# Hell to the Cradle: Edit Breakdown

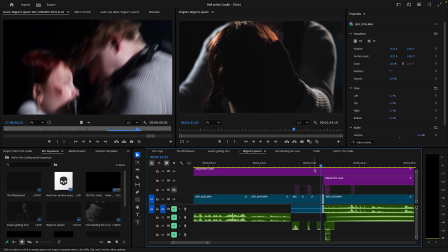1234s
And I think a good example I can think of immediately, if you watch Chappie, when Chappie grabs Hugh Jackman and chucks him into the roof, that's done rubber banded, so it shows him from one angle and then it shows it again from a different angle. It's like bang and then bang again. And I think it's like kind of ignoring continuity editing, I think it's also called.
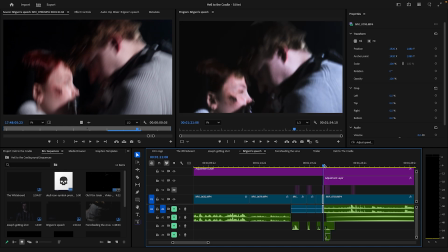1251s
But yeah, as you can see here, it gets kind of freaky here. It gets a bit if you freeze it, it gets a bit freaky deaky here, as you can see.
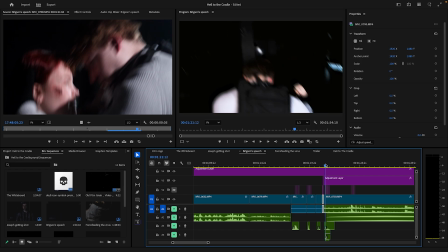1259s
Like, what the fuck is going on there? Now this is like anime impact frames, I basically described him as, where it kind of goes black for a second, outlines him, and then kind of pulls out. And this was like really kind of hitting into that stylized matter that I really wanted.
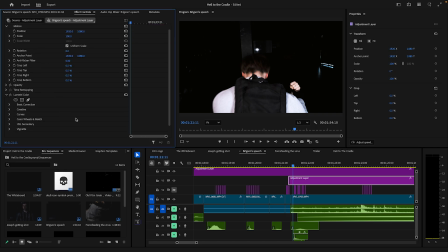1275s
So there are a couple things going on here. So first of all, we have this thing called, so we've got directional blur,
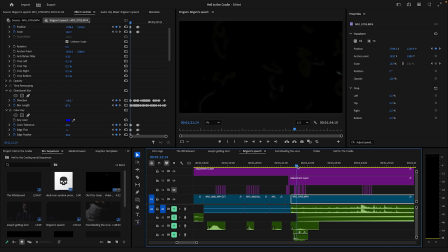1282s
we've got our little micro jitters, and the jitters are actually put together slightly more, so they're not all spaced out by one frame. They're actually, some of them are more kept together to make it feel more uneven. And then we've got this thing called color key. And now all the color key does is basically, well, it does that.
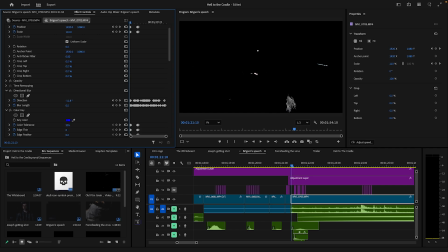1299s
I don't actually know what this is for. Like, I just kind of like was getting random stuff and just dragging it on and seeing what I could do with it. And this was one of them. And I just kind of realized, it does that. What could we do with that? So at that point, I just literally added it on, keyframed it,
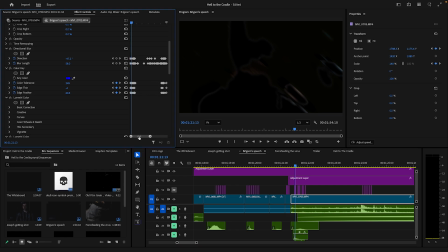1317s
so that it kind of comes in for a second, and then it also comes in yet again back here. It comes in when she drops to the floor there, and you can actually see it's a bit like a wave, because it starts at like her body, then goes completely black, and then kind of moves away from her.
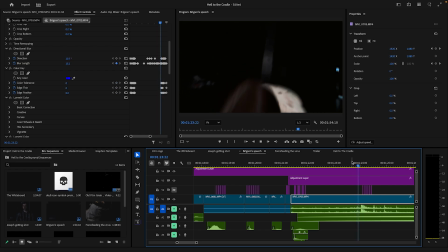1334s
So it's kind of like a bit of a wave effect, which kind of follows the impact motion that she has within our body. And again, this is what I spent most of my time on, was kind of getting these subtleties, making them right.
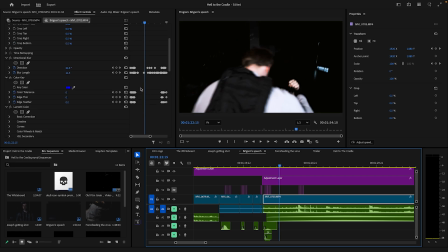1347s
And then, as you can see here, we got about 6 billion or so keyframes here for the directional blur, because as you can see a lot here, it changes
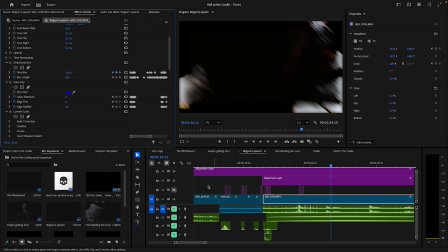1361s
direction a lot. If I turn this back on, like, it doesn't just stay still. It moves around quite a lot.
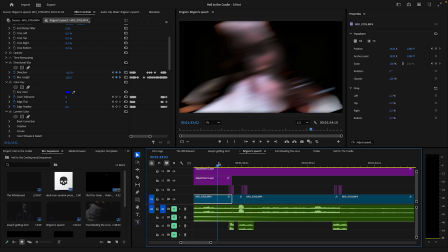1376s
See there, it has like a very quick like spin effect, like it goes,
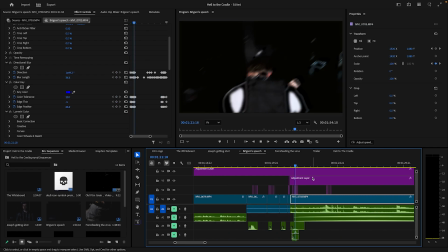1380s
and it was kind of like, the philosophy here was, so start off as a large impact. Also here we got yet again another keyframed punch in, like it moves with him quite slowly, and then when it hits, it shoots straight back out, and again that's just following that inertia and that motion.
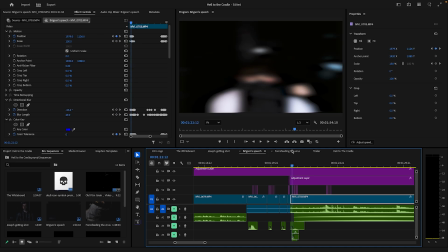1397s
It was quite an interesting thing to really kind of like feel and learn about. It was okay, how do I follow the inertia of this shot here to really make it feel right and not just feel like I'm adding stuff for the sake of it. You can see here, especially where how the lights kind of move in.
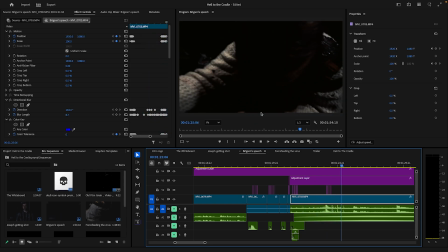1414s
That's where like directional blur is like really changing direction.
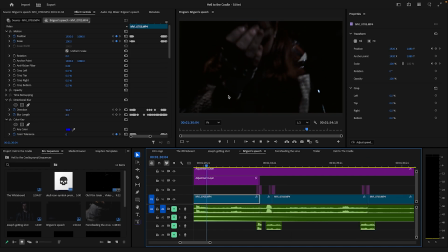1416s
It starts off as quite distorted, and then it starts kind of calming down a bit, and then you get this like really big one, which is like rubbing her nose. And if you've had a keen eye, you also noticed it doesn't look properly on here. When you export it's fine. You have this outer edge of brightening when she's kind of like wincing and that, and you have it here again too.
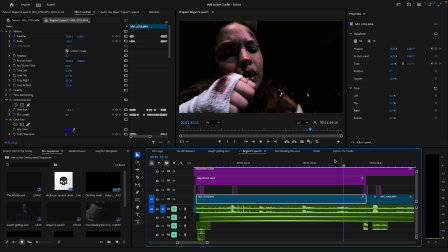1434s
Like the outside kind of brightens up for a second. And that idea actually came from Jack. He compared it to, you know when you play a video game and you get low in health, it's like, then you have like the red screen around it. He compared it to that. And originally had it as like a constant beating effect, where it was kind of like a white down, and a white gone, that kind of thing.
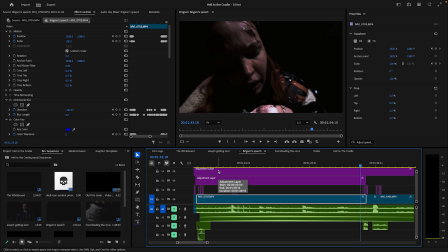1453s
Like this repeating pattern. But we realized that was just too much, and it wasn't really going the rhythm of the blurs or anything. So we're like, okay, let me just tailor it more to the actual action within the screen.
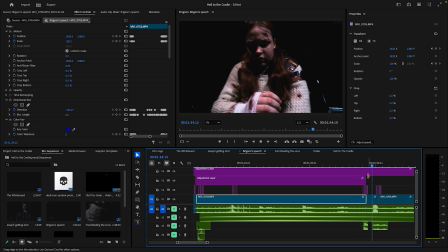1466s
But here's, I think, one of my favorite parts is this. Actually, I'll turn the sound effects on for that. So we have this kind of like these intercuts, and they're really quick.
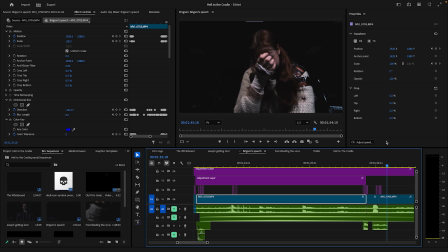1479s
And this kind of discontinuity kind of adds to the chaos of it, because it's kind of like bang and then bang. It's like, I think that is quite stylized in a way, because it's kind of like, it's unnatural. It feels unnatural, but it doesn't feel wrong. And I really like, basically, here you can see the pattern.
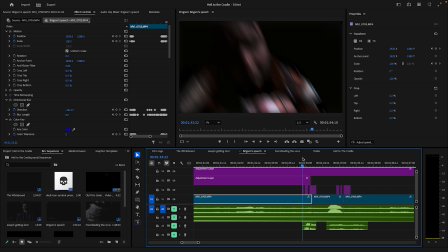1496s
What we did with it, it was like a bam, ba bam, and then that's how I describe it. It's like, it's not like straight blurs. It's like, it's a bit of like a rhythm. It's like ba bum, and then ba bum, and that's kind of the pattern we went for.
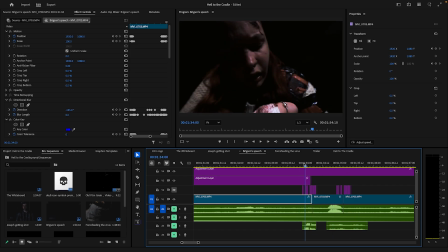1510s
And yeah, again, it's just another one of those things that just works. If you just had it like this, it's kind of like, it's not terrible, but it doesn't feel right. But adding this additional layer of like this kind of like blur attack works really well, I think.
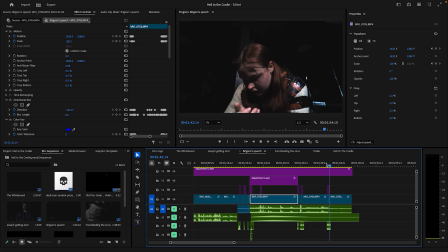1524s
And I was quite happy with how that came out. And then we have one more right at the end here. But the soundscape of this again, it's quite similar to the other.
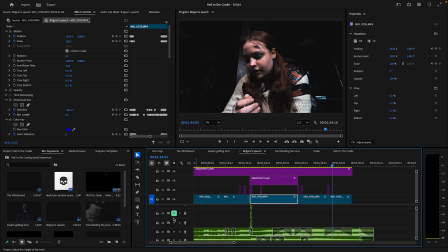1532s
So we have that constant music in the background, a lot of music clips. You can see I've never had to have this many audio tracks for. A lot of it is because we have a lot of different Foley.
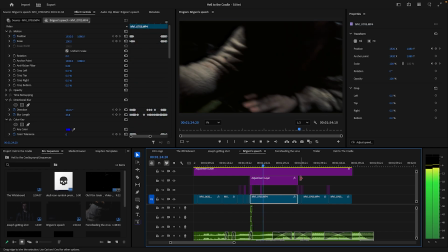1541s
That's how I get ahead, but the audio we'll talk about in a second.
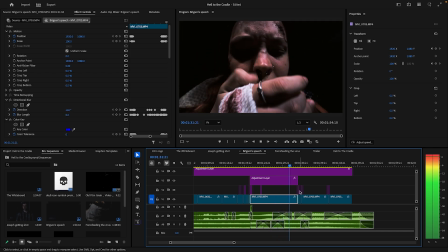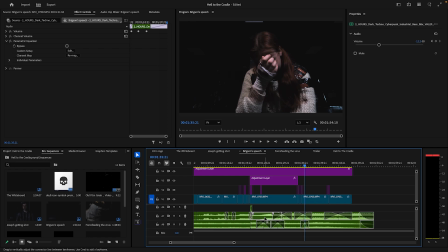1555s
So if you're keeping your eye out down here, so basically we have the main track, which is the main music track, and then we have the audience track. And what I was doing is I was really abusing this thing called a parametric equalizer.
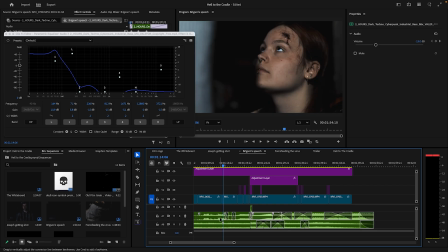1567s
So this is what was responsible for making this music sound distant. So as you can see here, basically this is like a generic low pass.
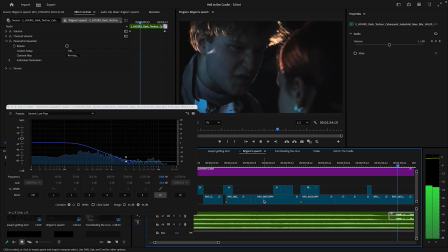1574s
You just adjust this, and this makes it sound more. This makes it sound a lot more like kind of in the background.
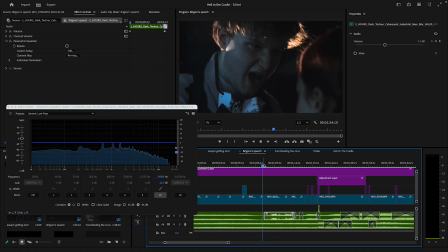1582s
Because if I was to put it here, it'd be like, it sounds a lot more in person. Whereas when you have it here, it sounds in the background. But you can also use this to actually just make the audio sound very funky.
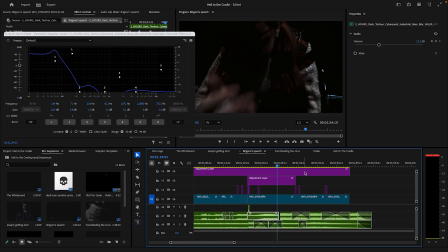1597s
So for example, here in this section here, I made the bass really high, so it was very thumpy in the ears, and then that did I just, fuck it, yeah.
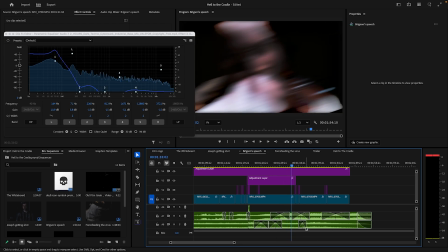1605s
And then that crosses over into this really thumpy version here, which is kind of like that headache in your ears,
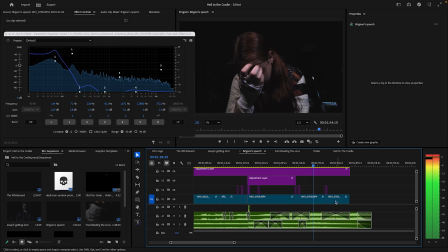1611s
and you get that throbbing in your head, and then it kind of equals out a bit more into this like quieter version here.
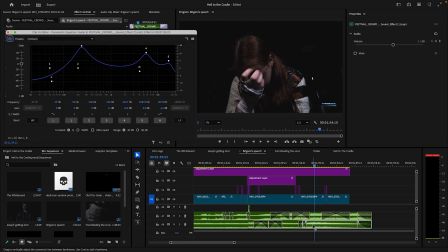1618s
And then the crowd takes over, so the crowd audio takes over. And yeah, again, it was all about tailoring and balancing. I was kept changing it over and over again, because it was just about finding the right balance, the right in between, where it wasn't overbearing and it actually made sense.
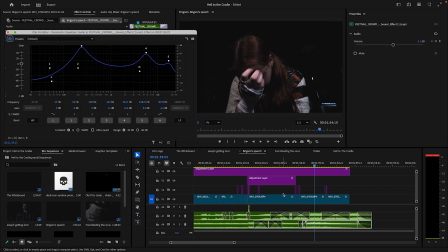1633s
It wasn't for the sake of it. I actually made active decisions to say, hey, I should think this should be more bassy, and this one then come in. I wanted it to be like the voices in her head are like screaming at her, basically, and that's what I was really trying to emulate there. But yeah, so that was a lot of where the bulk of the work went.
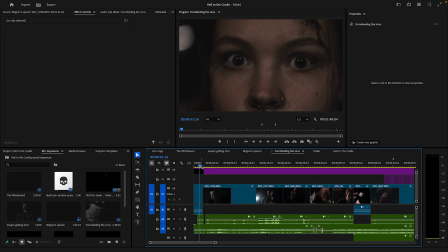1654s
So Force Feeding the Virus, this is where we got Harrison's lovely music track, which I had to balance out a bit here. For example, I wanted this quiet section to last a bit longer, so I had to kind of cut out a quiet section, then stitch it in between the quiet sections, and then add a cross.
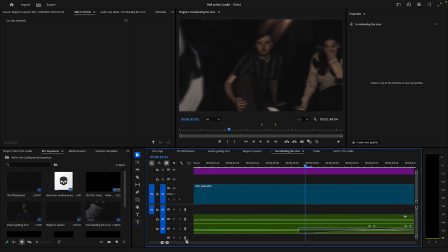1672s
So the savior of today is these cross gain effects. So basically these like transition the two clips together by keeping both of them at the same level instead of it being like fade out, fade in. And these are literally like a godsend. I'll tell you that. Another little Easter egg.
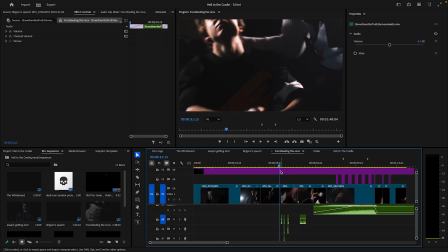1690s
More tread harshly sounds.
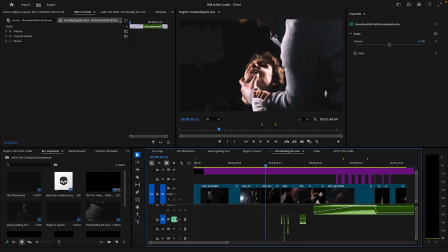1701s
Even more tread harshly sounds, which we love. It's never going to leave. It's always going to be around.
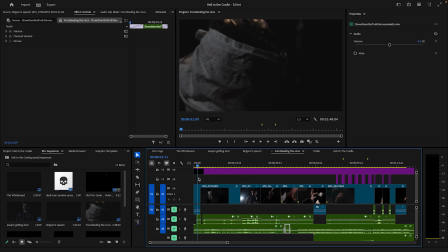1710s
Which is quite fun. The editing here again quite similar. So interesting little thing here.
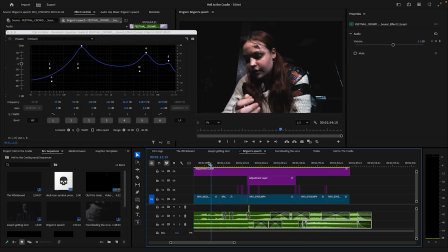1714s
This is the same shot as this is the same shot as this shot over here.
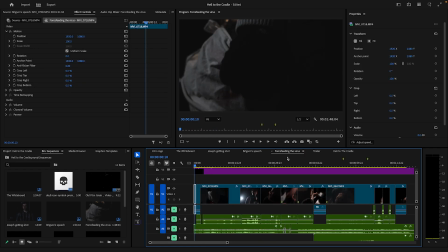1724s
This shot here. This is the same shot as that one. So that's repurposing for you.